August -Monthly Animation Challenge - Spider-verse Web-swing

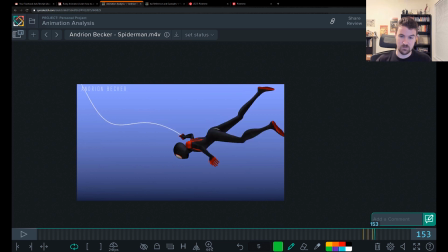(17:49)
So if you did nothing else but to change the spacing on this hip, because right now it's pretty even through there, I would have just been like hold really tightly towards the top, then drop super fast,
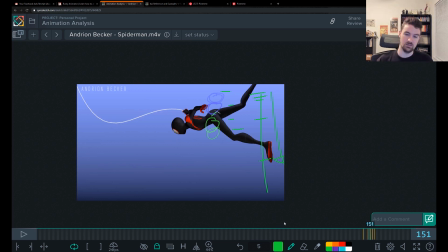(18:03)
and we'll feel that acceleration, that terror for him, that he's now falling towards the earth, towards the ground.
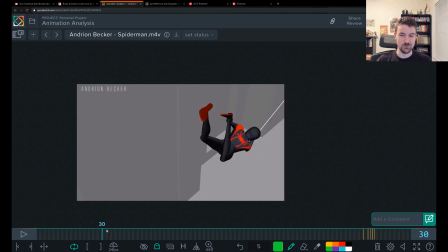(18:10)
But keep it up, Andrian. It's good to see you making such an entertaining shot and such simplicity.
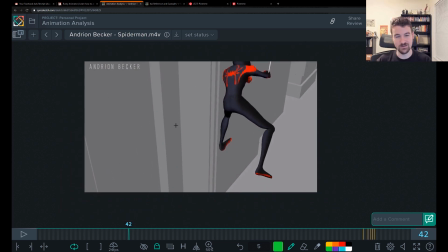(18:18)
Probably you didn't have that much time to do it as you're freelancing, and hopefully we see more.
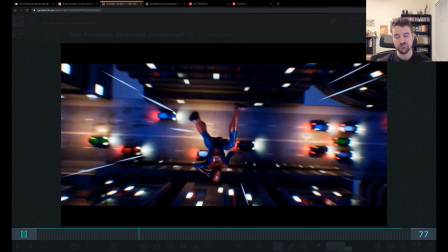(18:27)
So this shot by Irfan is probably my favorite overall because it's got a little bit of everything.
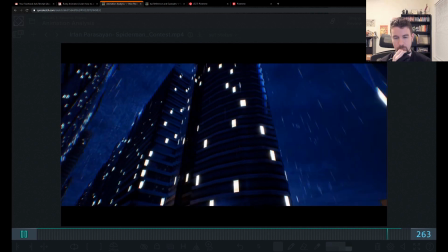(18:34)
You've got some of the Spider-Verse look and style of it. You've got and you've got some dynamic moves with some decent mechanics in here.
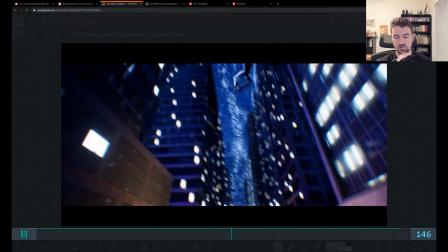(18:43)
The rendering is doing a lot to make this,
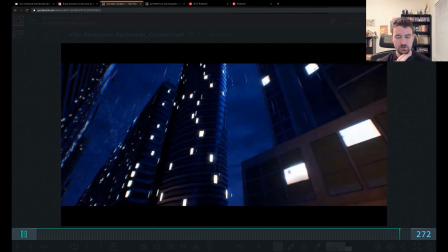(18:47)
you know, to add to this wow factor for you and make your animation look super cool.
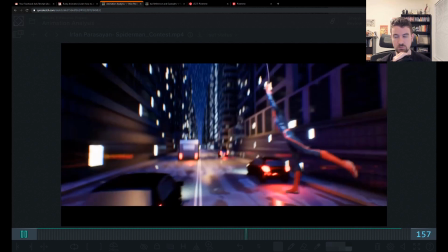(18:54)
But at the end of the day, if you sent this to a studio and a supervisor or a lead was looking at this,
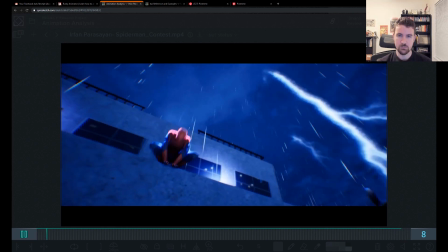(19:00)
they would still be able to look at your animation separate from the render.
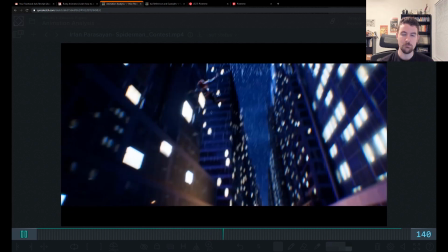(19:05)
Like they would be able to spot what's missing in your animation with all this stuff going on.
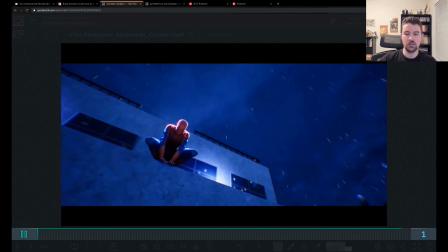(19:12)
Whereas students or more inexperienced animators might not catch that stuff.
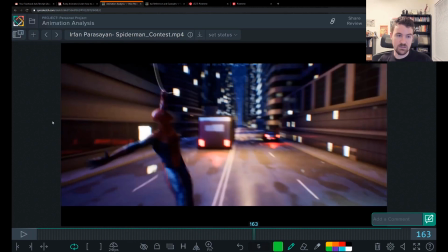(19:19)
So I want to try to point some of that stuff out for you, and it makes me really happy that you sent over the play blast.
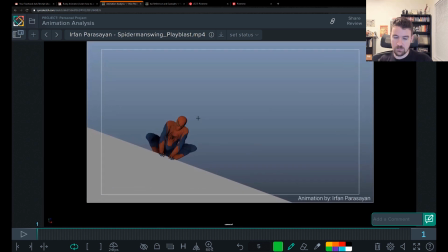(19:25)
So I'm going to dive deeper into this one and the next one, and we're just going to take it section by section here because I think there's a lot to share.
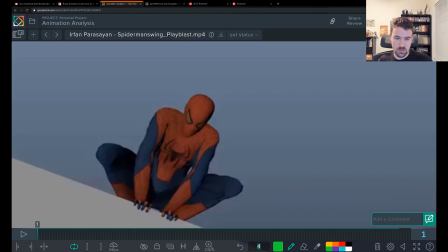(19:35)
So even this opening pose, okay, you've got a lot of twinning throughout your animation where each limb is the same and they pick up at the same time and they plan at the same time. I'd like to break all that stuff up,
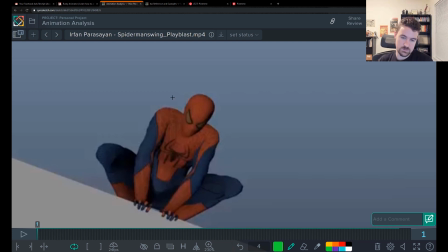(19:50)
and really the first place I start there is maybe just by tilting. You could do it either way. You could tilt the chest like this, and then you're favoring one arm over the other.
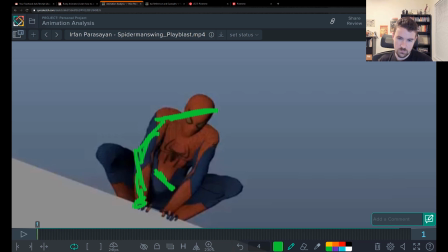(20:05)
This arm starts to squash more. This one starts to reach a little bit, and it doesn't have to be that far up. My drawings are a bit exaggerated. And you do the same with the hip, and then one leg ends up being a bit higher up than the other.
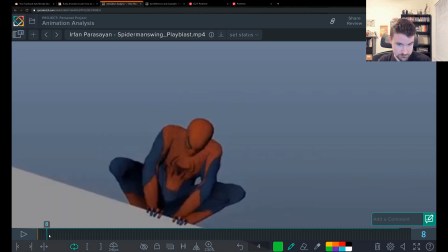(20:27)
And it makes it more dynamic, and that sets you up for the anticipation down because it gives you somewhere to go.
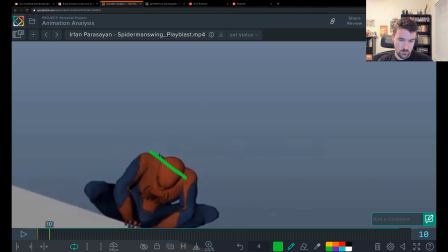(20:34)
So you go from like that angle to the reverse, right?
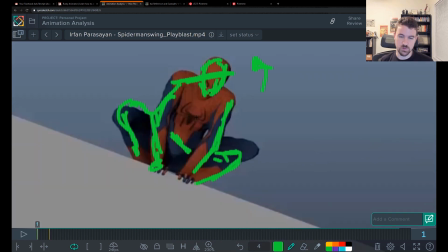(20:41)
And now because of the shape change, we're really feeling that squash, and it feels more organic.
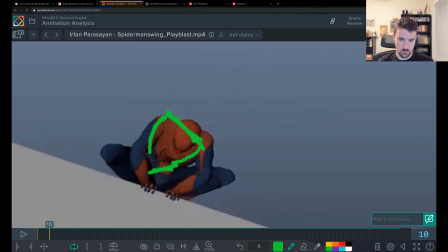(20:46)
And you flip the hip, right? And then you get this stretch and squash here happening, which is opposite. And that guides you on which arm should really pick up first.
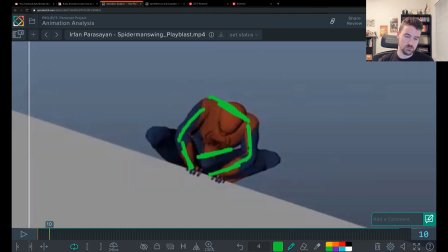(21:00)
So this really sets you up for when you go into the stretch. So in the stretch, since you're going to be basically pushing down here as you go up,
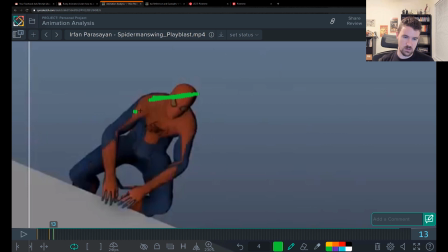(21:10)
you're probably going to lift that side a little quicker. And then here you can have this arm still down, touching on the ground, and this one can be up already, higher.
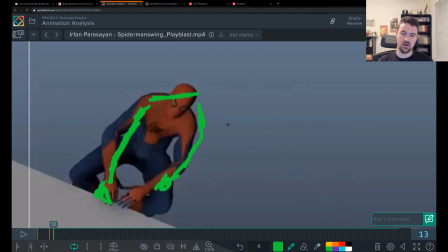(21:26)
And now your arms are separated. They're not coming off the ground at the same time, and it feels a lot more dynamic, right?
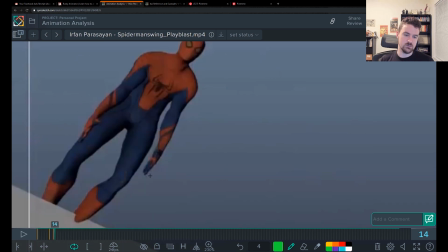(21:36)
Same deal with the legs.
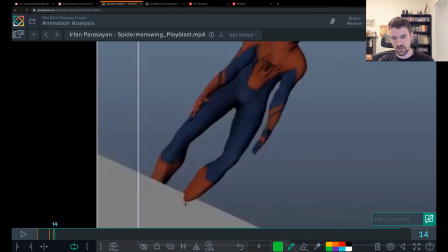(21:38)
You're also getting a bit of penetration through the wall here, which tells me that your legs aren't pinned in place with an IK with keyframes there. There's probably just Maya's just in betweening that for you, and it's drifting those legs forward, which is not something you want to have.
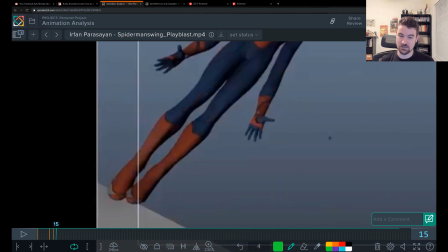(21:55)
You want to have that cleaned up.
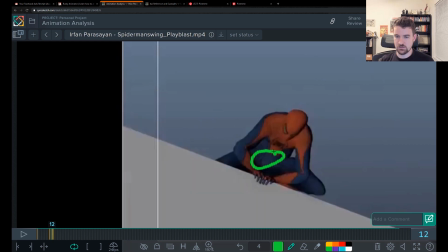(22:00)
Something else you can do is, let's just take a look at the hip spacing real quick.
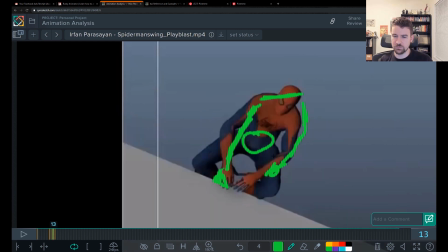(22:10)
So I probably wouldn't have cushioned, if I wanted this to explode out into the jump a lot more powerfully, I wouldn't have cushioned the hip that much to come out of that jump, right?
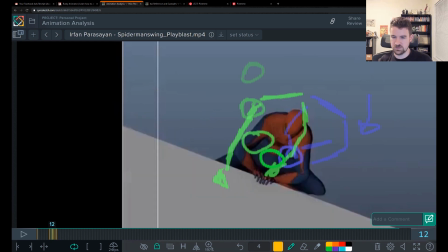(22:22)
It's very soft through there. So you just see that spacing of that hip kind of evenly coming out.
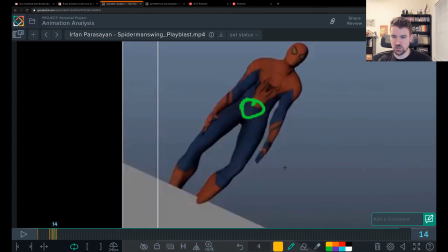(22:30)
I might have gone from this squash position and jumped right into this, right? And then tweaked my overlap and drag through the body to make that work as much as I can, probably dragging the head back a lot more to try to explode into that faster, to create more acceleration.
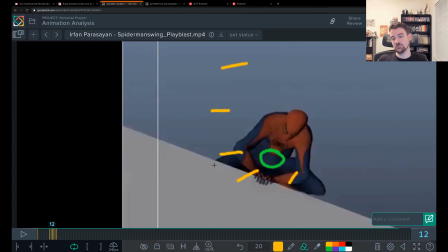(22:49)
And the last bit to this is you also notice when I drew over the hip there,
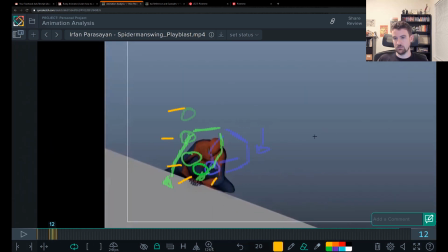(22:56)
your character is basically jumping and trying to go this way, but with your camera move, it's making it feel like your character goes backwards and then comes forwards,
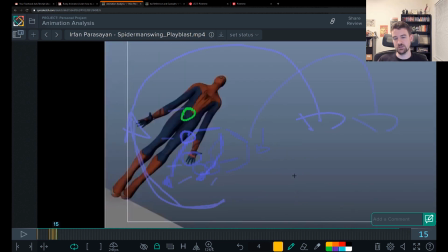(23:11)
right? So it's really killing his forward progress. It doesn't feel like he's jumping with power that way either, because it's like he's going backwards. And that's where I would probably simplify the camera.
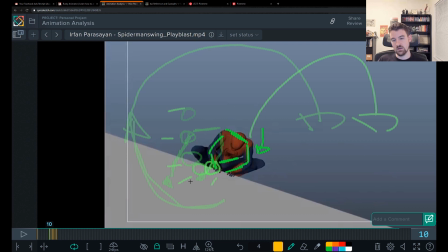(23:24)
I wouldn't have it move so much and affect your animation, like the way your spacing and your arcs are being handled.
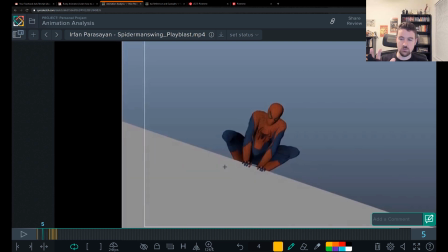(23:32)
So what I might do is have the camera more still in this moment, and it could just follow him down a little bit when he anticipates.
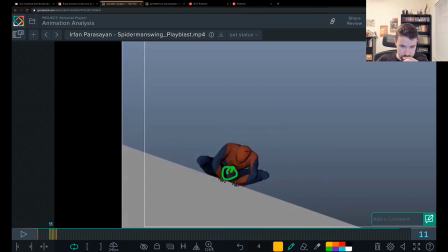(23:38)
And if anything, maybe when it goes down,
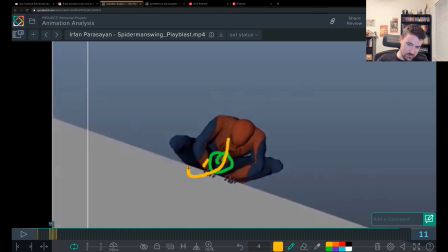(23:41)
maybe you have the hip go down and to the left a little bit so you can come up and to the right. So you kind of create some nice loop there, or figure eight. And the camera can follow that as well.
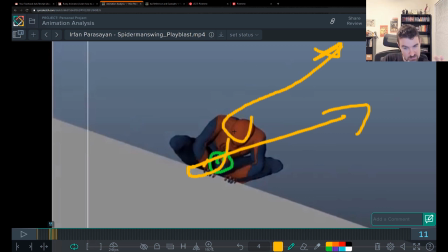(23:58)
So it follows him down and it kind of goes to the left and then follows him going screen right.
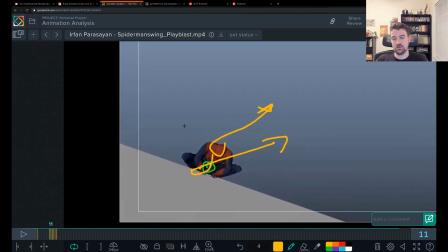(24:04)
That way he always feels like he's making progress towards the actual direction he's heading. And that's a common challenge that a lot of people have when you're moving cameras, and especially with Spider-Verse stuff, if you animate on twos.
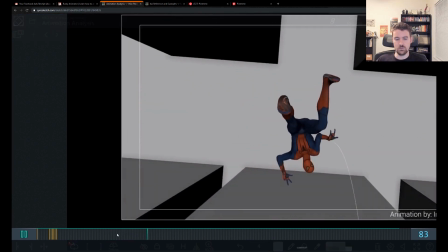(24:21)
So kind of going into, I like seeing that you worked on this dive.
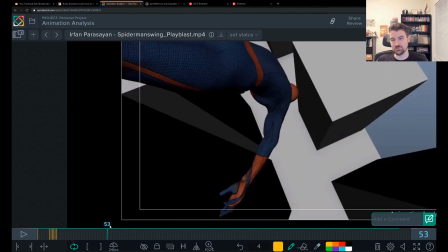(24:26)
It makes me think that you are looking at the Spider-Verse movie in detail, because it feels like a shot straight from the movie to have him dive like this.
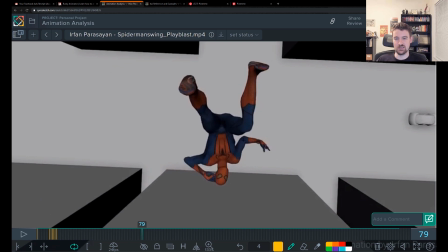(24:35)
And this moment does too. It's full of personality.
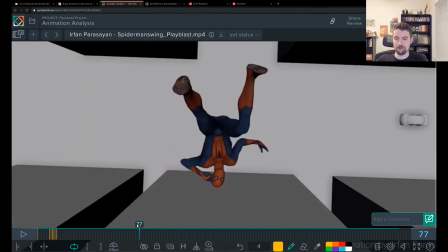(24:39)
What bothers me about this moment though
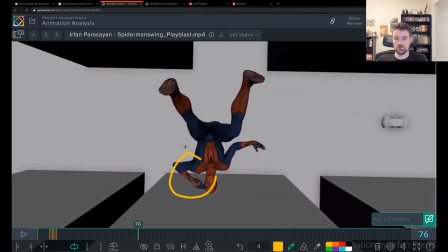(24:44)
is that you're doing two actions at once.
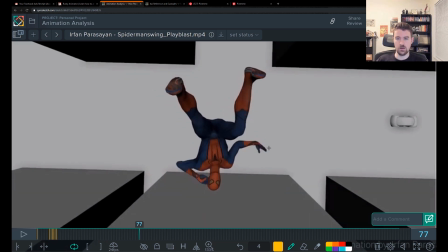(24:46)
I think you're doing some kind of salute, if that's what you're going for, and then, you know, you're doing this web shot. And the salute, let's talk about that first.
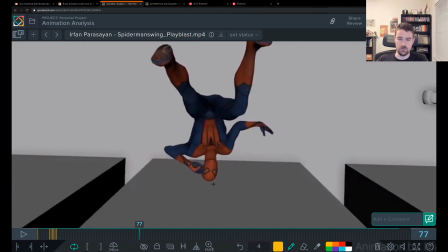(25:00)
The salute, it looks like it's going through his face. I would really make sure, if it's like the British salute, that it's like above his eyebrow, or, you know, American style would be more if we see like the side of his hand. I would also make it less floaty, because right now it kind of comes in evenly and drifts,
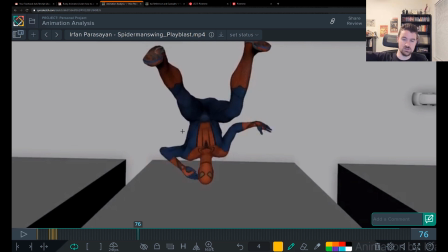(25:19)
as opposed to snapping there and then snapping out, which makes it feel very intentional and gives it power.
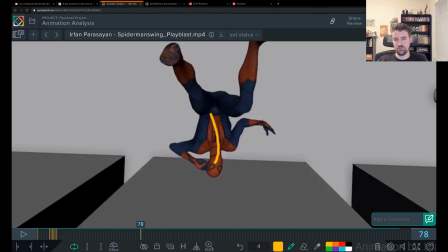(25:29)
The overlap that you're creating here,
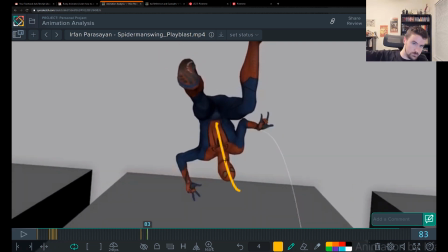(25:32)
as you do this, you're kind of rotating the body in Z away. The problem is it's all coming over at one time, so you're getting a wall smack.
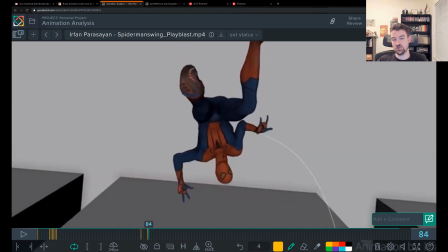(25:43)
There's no drag on that, right? There's no particular part of that leading.
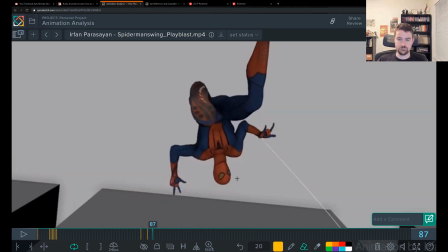(25:49)
So you need some drag in there. And you need it probably to come back a little and settle. So it needs to kind of go over, hit the extreme, and rock back a bit.
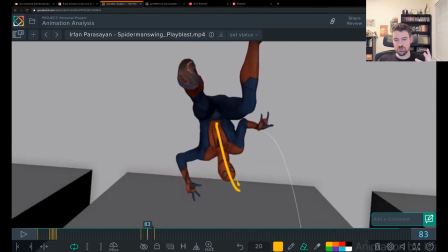(26:01)
And then you doing the web shoot at the exact same time.